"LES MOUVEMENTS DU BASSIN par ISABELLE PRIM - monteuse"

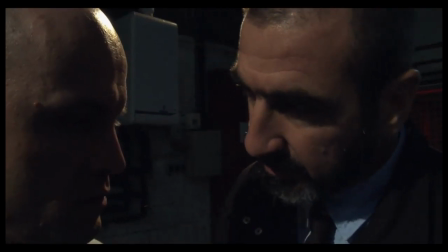(0:05) parce que tu déprimais les animaux.
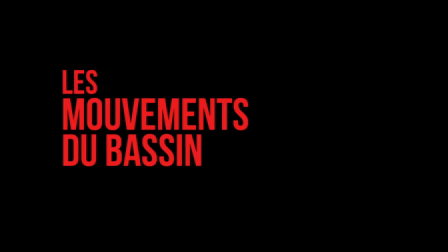(0:10) Je bloque ! Un, je bloque, je remise !
Ce titre, c'était déjà pour moi une belle promesse parce que j'ai très vite à la découverte des rushs vu qu'il y avait un double mouvement, c'est-à-dire d'un côté un mouvement plus violent qui était le mouvement du bassin, qui est un mouvement de kickboxing, qui apparaît très vite dans le film, et un mouvement peut-être plus doux, plus tendre, qui est un mouvement plus interne, plus concentrique peut-être, qui est la femme qui porte un enfant, le bassin de la femme. Donc il y avait ces deux bassins. Le titre, que je trouve encore une fois très beau et assez ambigu, c'est qu'on ne sait pas de quel mouvement il s'agit. Moi, ça m'a beaucoup servi à essayer de définir ça justement, dans les deux parties, que les raccords puissent se faire dans le mouvement.
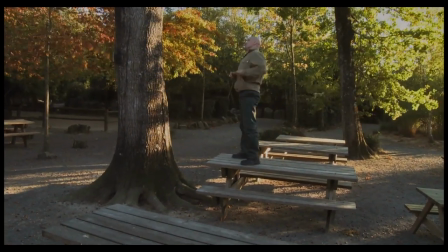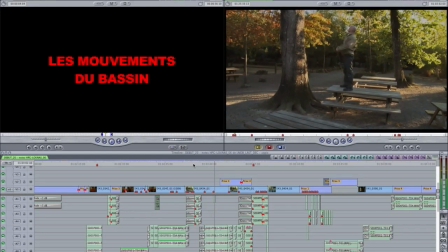Ce petit moment-là, pour moi, c'était l'idée de rendre clair, c'est l'idée que j'avais, c'est-à-dire de faire ces scènes de souterrain, une espèce de flashback ou en tout cas des projections imaginaires d'Hervé, de montrer que c'est là où il a envie, c'est là quand il jette ses cacahuètes contre l'arbre. En fait, on entend des coups, on entend le son « in » du souterrain, c'est là où ça se croise. Et il y a un autre moment, le moment où on apprend vraiment qu'il s'agit d'un entraînement, qui est dans la foulée d'ailleurs.
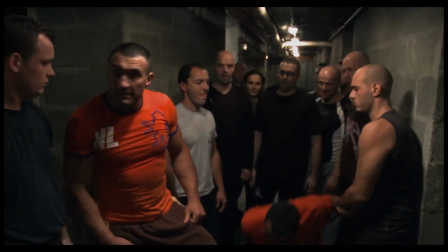(1:30) Ok, c'est parti.
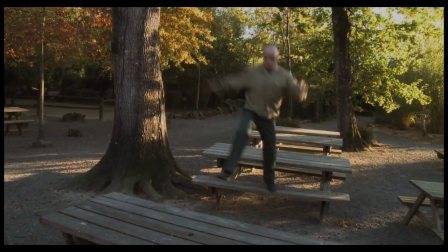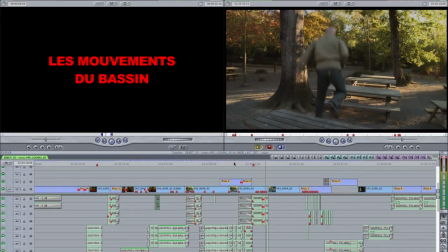(1:36) Allez !
On apprend parce que Jérôme Le Banner claque des mains en disant qu'ils étaient en répétition et que cette scène peut être rejouée indéfiniment et que d'ailleurs elle le sera.
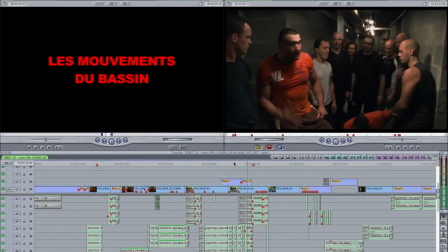(1:46)
À ce moment-là, on enchaîne sur le plan d'Hervé dans le parc et les bruits de claquements de mains de Le Banner sont synchronisés sur ses pas, sur le banc.
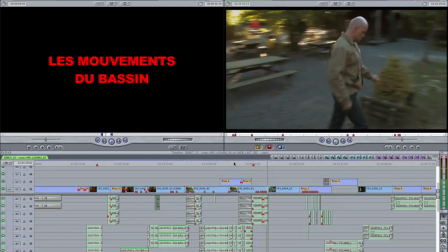(1:55)
C'est le type de contamination qui sont déployés comme ça, peut-être plus au début, pour justement dire cette ambivalence-là et cette indécision-là.
choisir son camp, entre les singes et les hommes.
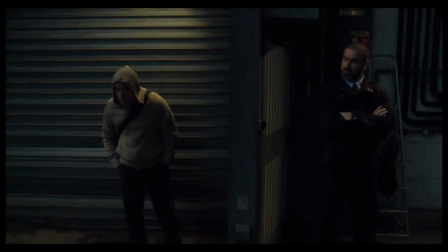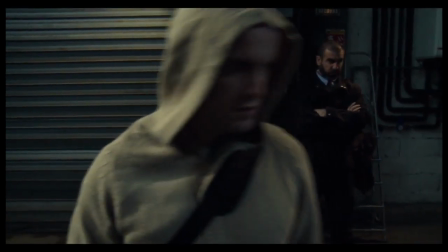(2:15) La capuche.
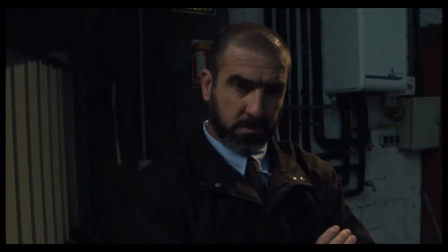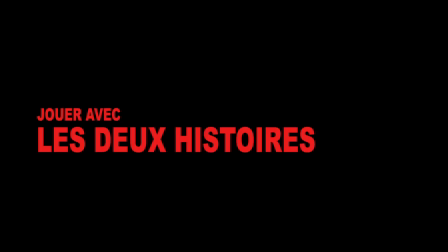(2:22) Bonjour.
Dans les films, où il y a deux histoires, comme ça, parallèles, peut-être ce qui est le moins intéressant, même si c'est ce qui motive, c'est ce qui crée le suspense et c'est ce qu'on attend, mais au fond, ce qui est le moins intéressant, en tout cas, peut-être, pour le monteur aussi, c'est le moment où les deux histoires se rencontrent, où les deux histoires se rejoignent. Et le moment où il y a peut-être le plus à faire en termes de montage, le plus de choses à trouver, c'est avant la rencontre. Et il y a deux gros risques dans un film qui croise deux histoires. Le premier risque, c'est que le spectateur préfère une histoire à l'autre, et c'est souvent le cas, on est plus, pour plusieurs raisons, on s'identifie plus, on préfère une des deux histoires. Là, en plus, il s'agit d'une histoire plus féminine, bien qu'elle soit vue du point de vue d'un homme, mais une histoire avec deux femmes, une histoire avec des hommes, d'une histoire dans un zoo avec des animaux, d'une histoire dans un souterrain. Donc le risque est qu'on préfère une des deux histoires et que du coup on se sente moins bien dans l'une des deux et qu'on attende que l'autre revienne. Donc ça c'est un premier risque. Et l'autre risque c'est qu'on a tellement attendu que les deux histoires se rejoignent, on s'est tellement nous fait des hypothèses de rencontre qu'on est déçus, déçus par ce qui les relie. Et donc le gros je crois que dans les discussions entre le producteur, le réalisateur et moi, c'était de savoir à quel moment on allait mettre ce coup de pied. à quel moment les deux histoires allaient se rencontrer parce que je crois que dans le scénario ça arrivait beaucoup plus tôt c'est à dire que le film était vraiment coupé en deux et que le coup de pied venait faire pivoter l'histoire peut-être 20 minutes avant là il arrive à 1h du film et le film dure 1h20
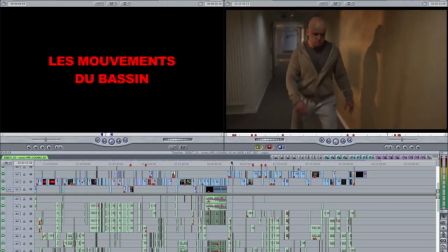(3:59)
donc voilà on a un champ contre champ entre les deux l'un complètement une très heureuse d'un côté et l'autre